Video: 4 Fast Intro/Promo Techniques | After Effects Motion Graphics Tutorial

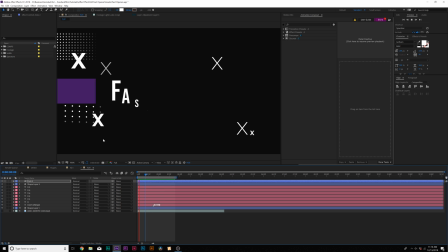248s
We can increase the number of copies if you want. And I went ahead and added some more dots in here as well, just to add more detail to this composition. It's all about just adding more stuff to this to make it look more interesting and I guess a little bit more busy, if you will, but none of it is really cutting over the title.
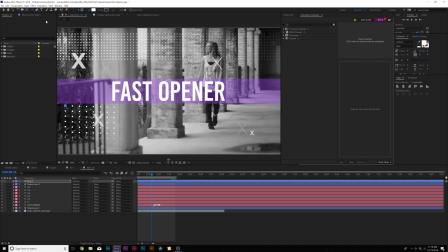262s
Let's do one more element here, and that's going to be a series of triangles. So what I'm going to do is grab the polygon tool, and I'm just going to simply come here, draw out a,
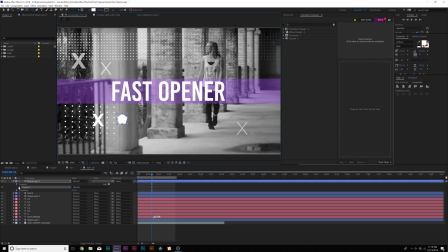270s
you know, polygon, and we'll come here to polystar 1, come here to polystar path 1,
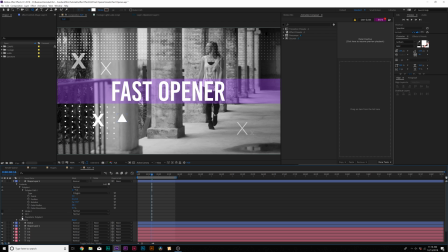275s
where it says points. We're going to set this down to 3. And then we come here to transform polystar 1 and set the rotation up to 90 degrees.
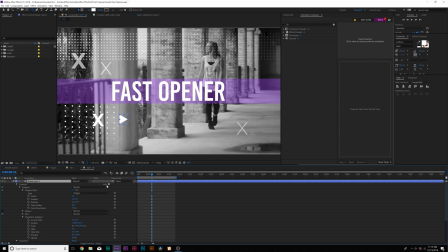284s
So now we got this triangle pointing this way. It looks great. And then like before, we'll go to add, and we're going to add a repeater.
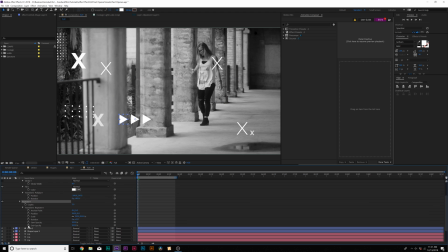290s
And one thing I like to do here is come here to the end opacity and add a keyframe for it and bring it down a little bit.
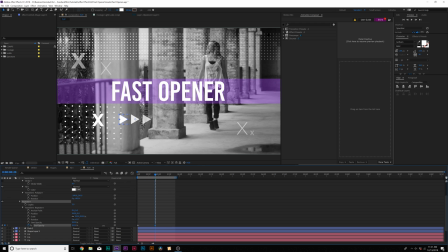295s
And then we're gonna come here and just create our own like manual flicker between 0 to 100 by going from, you know, 0% to 100%, and we're just, you know, manually keyframing this.
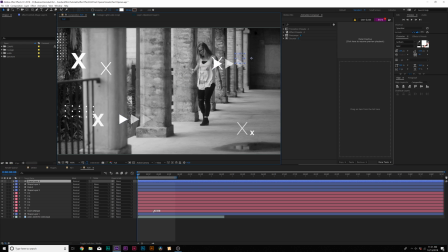305s
And then we can duplicate this layer, and we could just move this around, you know, scale it down if we have to. And then if we want, we come here to fill, turn it off, click OK, come here to stroke, and turn it on to solid color, and we'll have an outline of this.
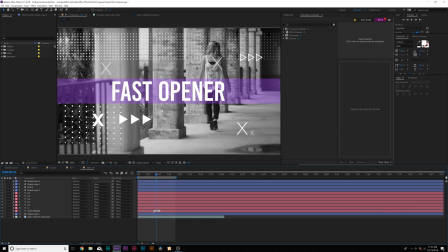321s
Just adding a variety of elements will add details to this composition and make it look more interesting than what it is. So there's a variety of different ways to create shape motion graphics. Go ahead and check our links in the video description if you need more help on this topic. We've created some amazing tutorials that will help you with that. But to move on, we're gonna quickly spice up this composition and we're gonna create some overlaid assets.
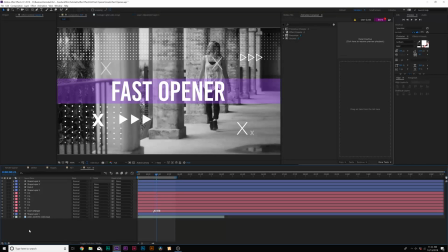340s
So next up, we're gonna create overlays and start making this seem a little bit more interesting.
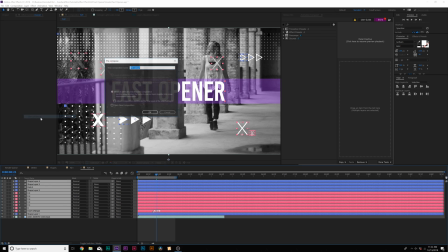344s
So we'll come here and we'll grab all of our elements, go to layer pre-compose, and we can call it all shapes and click OK.
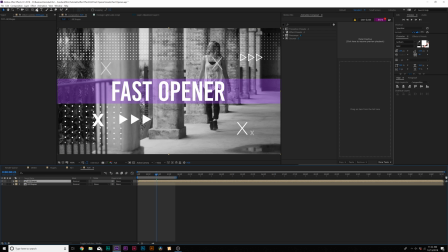352s
And from here, what we'll do is we'll duplicate this composition. We'll grab the pen tool here at the top and we can, you know, add a point over here.
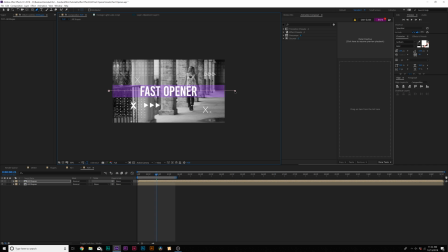361s
Hold down shift on our keyboard so we draw out a straight point like this, add that point over there, and then we'll just close this up like this.
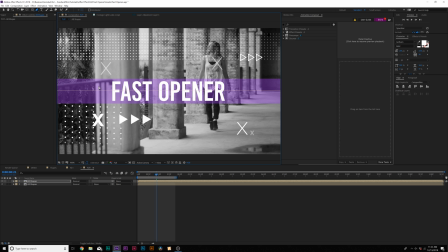367s
So we have this mask box over here and can do this a variety of different ways. But from here, what we're gonna do is hit S on our keyboard for scale, and we're gonna scale this up just like that. And then we'll hit M on our keyboard for mask one, and we'll go come here to the beginning of our composition.
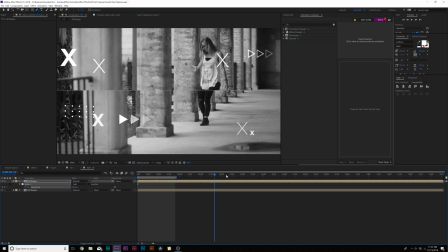384s
Add a keyframe for mask path. We'll move forward to the end of our composition. We'll just say 3 seconds is the end of our composition.
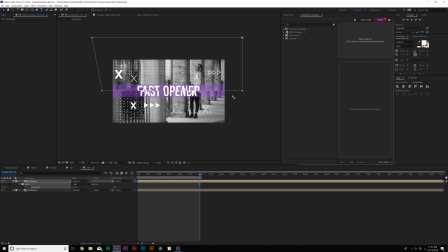389s
And we'll grab the selection tool, and we can like move this up if we want or downward.
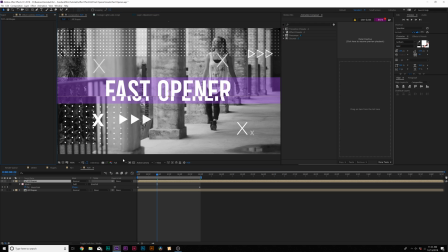395s
You know, it doesn't really matter. This will add like a nice level of detail to our composition.
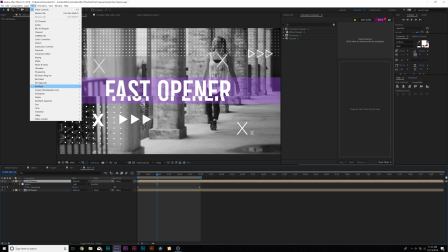399s
And what we can do here, go to effect, perspective, and add a drop shadow.
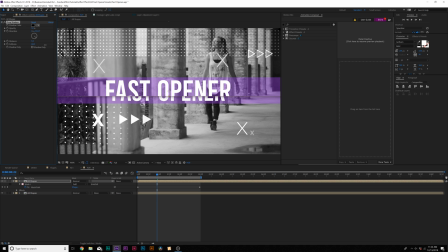404s
And we can increase the softness by a lot, maybe to about 100. And maybe even increase the opacity or lower it depending on how much you want. And this will actually add a parent, you know, separation to this. We might have to change the direction downward to 180 degrees and increase the distance. But this will, you know, help add that extra separation there.
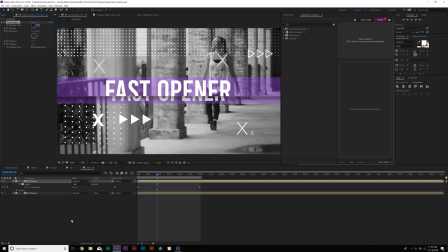423s
Maybe we'll actually bring down the opacity. And, you know, that looks cool. And then we can do this again.
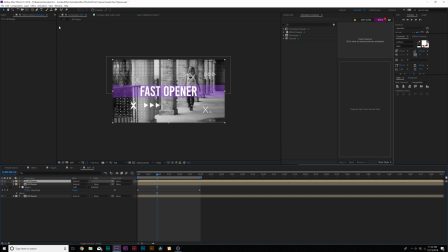429s
We can duplicate our all shapes here, bring it to the top. You know, we can do another series of mask just like this.
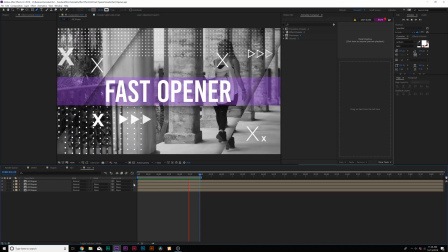435s
So this is currently what we have with our elements and our overlaid shapes, and it's coming together. So our first composition is coming together just fine, but these are, you know, built-in After Effects techniques. For our next technique, I want to take a look at stock elements to help enhance our overall composition.
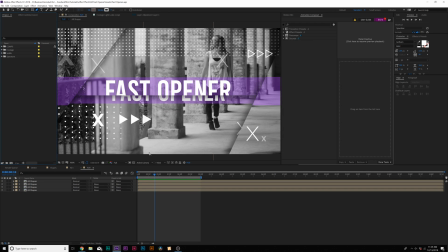449s
So to help spice this up, I really suggest adding, you know, stock elements like lens flares or light leaks. And I actually have a pack of light leaks right here from rocketstock.com, who is sponsoring this video.
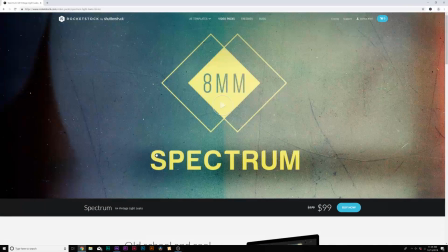460s
And they have a pack that I'm going to use right here called Spectrum, which has 64 vintage light leaks.
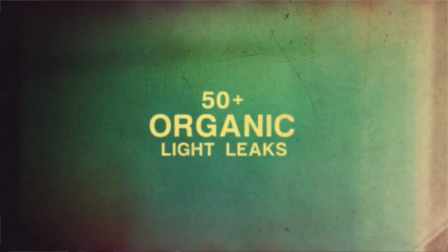466s
And I will drop a link in the video description if you want this light leak set.
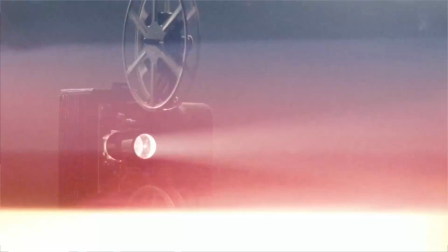470s
It's really high-end 4K files, and these are legitimate light leaks as they were captured on 8mm film.
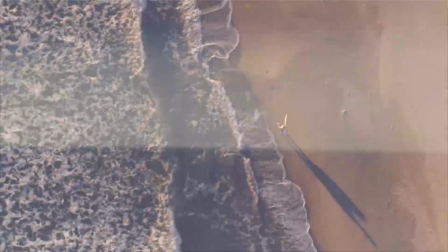475s
You can grab any stock element that works for you, but let me just show you how this helps spice up our composition just within a few seconds.
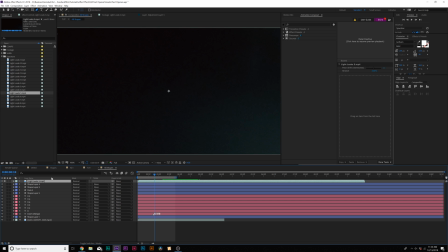481s
So I can grab, say, light leak 5 here, drag it on top of our footage. We'll come here to blend mode, and we'll set it to screen.
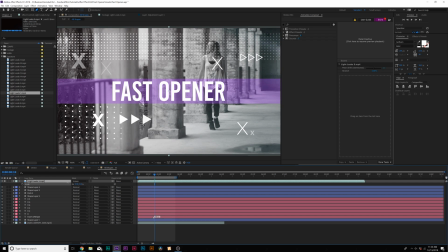488s
And I'll hit S on my keyboard for scale, and I'll scale this down since this is 4K footage here compared to my 1080 composition.